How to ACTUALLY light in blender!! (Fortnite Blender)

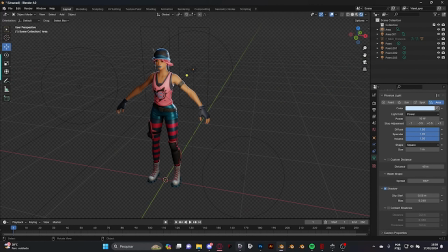If you have, for example,
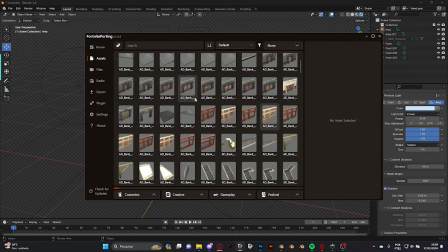on your scene some props that have some kind of emission and you can't really
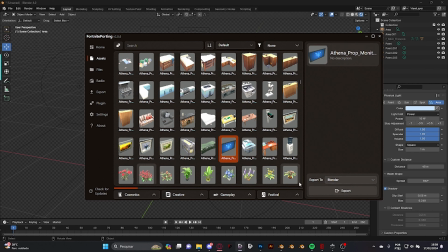do a rim light for them, let me just grab a cube
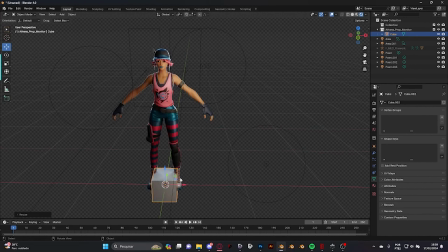and we pretend it's gonna be a prop on our scene.
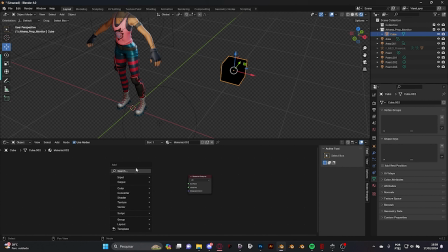Here, shader editor. Just add an emission shader to this so it casts light. And yeah, I do have bloom enabled.
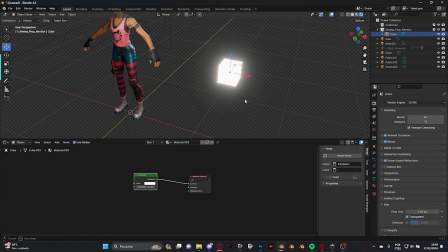If you don't know what bloom is, to give this glow, the light casts on
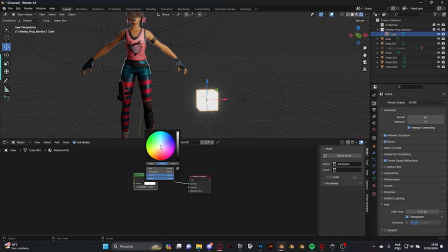the render. Okay, let's just say this purple here.
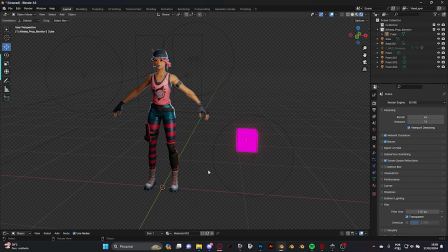On a scene, every single prop that adds light to the scene, you need to add a rim light to your skin according to the prop, so the skin looks inside the environment.
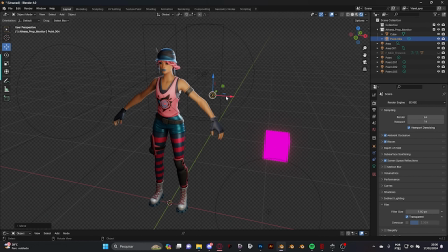For these, I like to use a prop point, so I get a little bit more direct rim light.
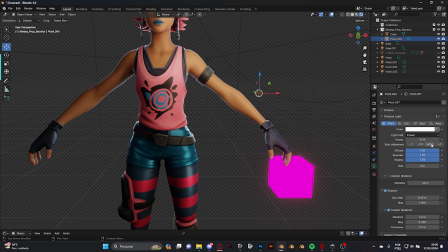So for these, I prefer to use contact shadows, and let's just make a
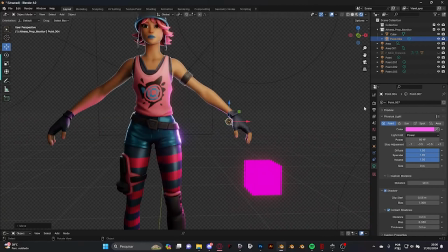purple here, and not this here.
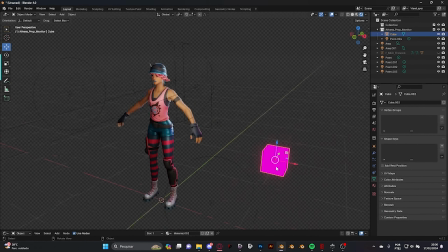Like for example, I think this looks fine because it's kind of distant, this object,
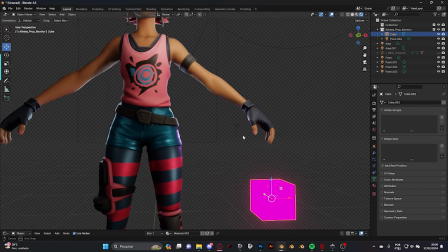so the rim light is not going to be as strong as if it was closer to the skin.
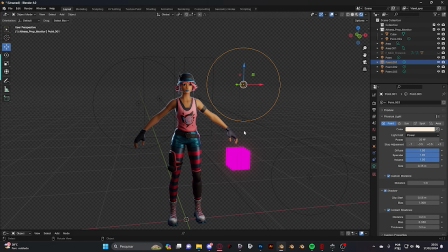And something as well, just think of the main color of your environment, because here I added kind of a orange
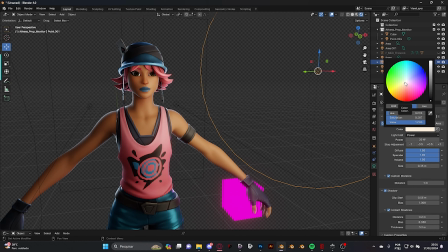tint to the light, but if you're like in the middle of the city which you have like a lot of colored lights, you might as well just add kind of a bluish light to it,
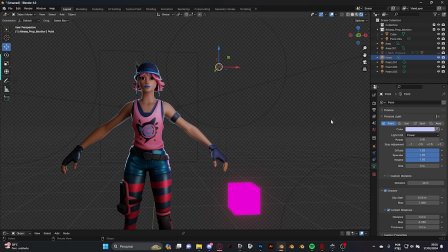so you can see here it looks kind of more night to the lighting.
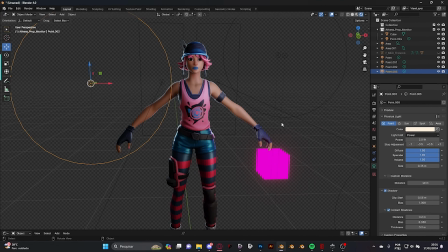And you just change it according to your scene.
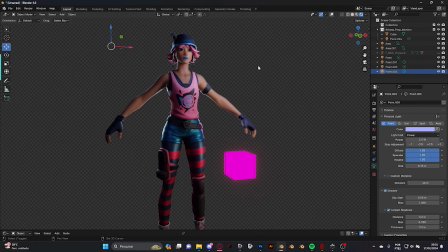For the fill light, you can also change, looks a bit more like scary and night lighting.
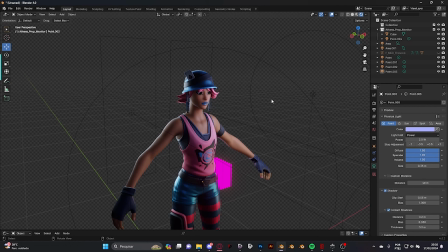For this, I just thought you guys some things about lighting. Remember to always contact shadows, and if you want a more smooth
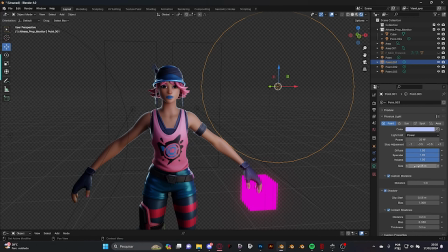aspect to your lighting, make sure to use up the size or not. And if you up the size, make sure this line is not in the skin, so it doesn't look flat.
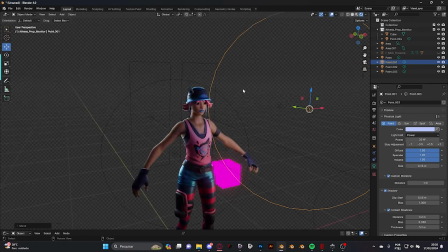Never let this bound touch the skin, so it doesn't look that flat.
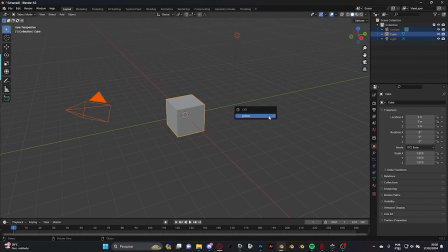So yeah, now I'm gonna teach you guys how to make a daylight lighting. Okay, so for the daylight
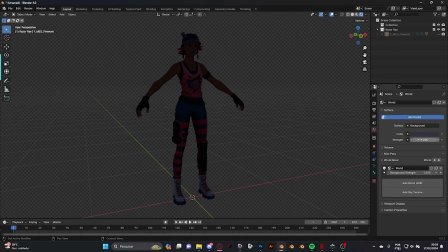lighting, what we're gonna do is I always leave the world color to a little bit more bluish, or there's this HDRI pack by Blender, which I'll leave a link in the description.
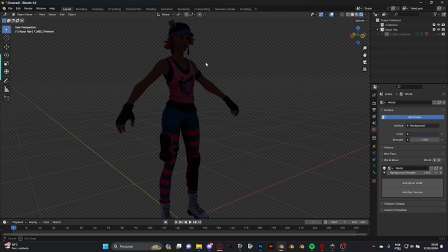It's a Fortnite HDRIs, which you have like a Fortnite sky and a little bit more Fortnite-ish HDRI, so you add to your renders. But I'm gonna use just the default Blender world one for this one.
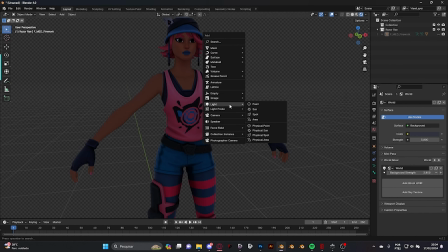I like to increase the strength, so when I add the sun here, which is what I'm gonna do,
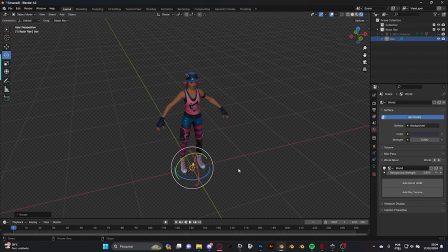I always leave it kind of a 45 degrees here, 45 here, 0, 0, and minus 45 on the Z axis, so I have lighting coming from this direction here.
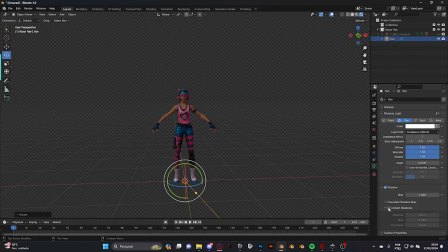And always, as I said, for every single light, make sure to turn on contact shadows.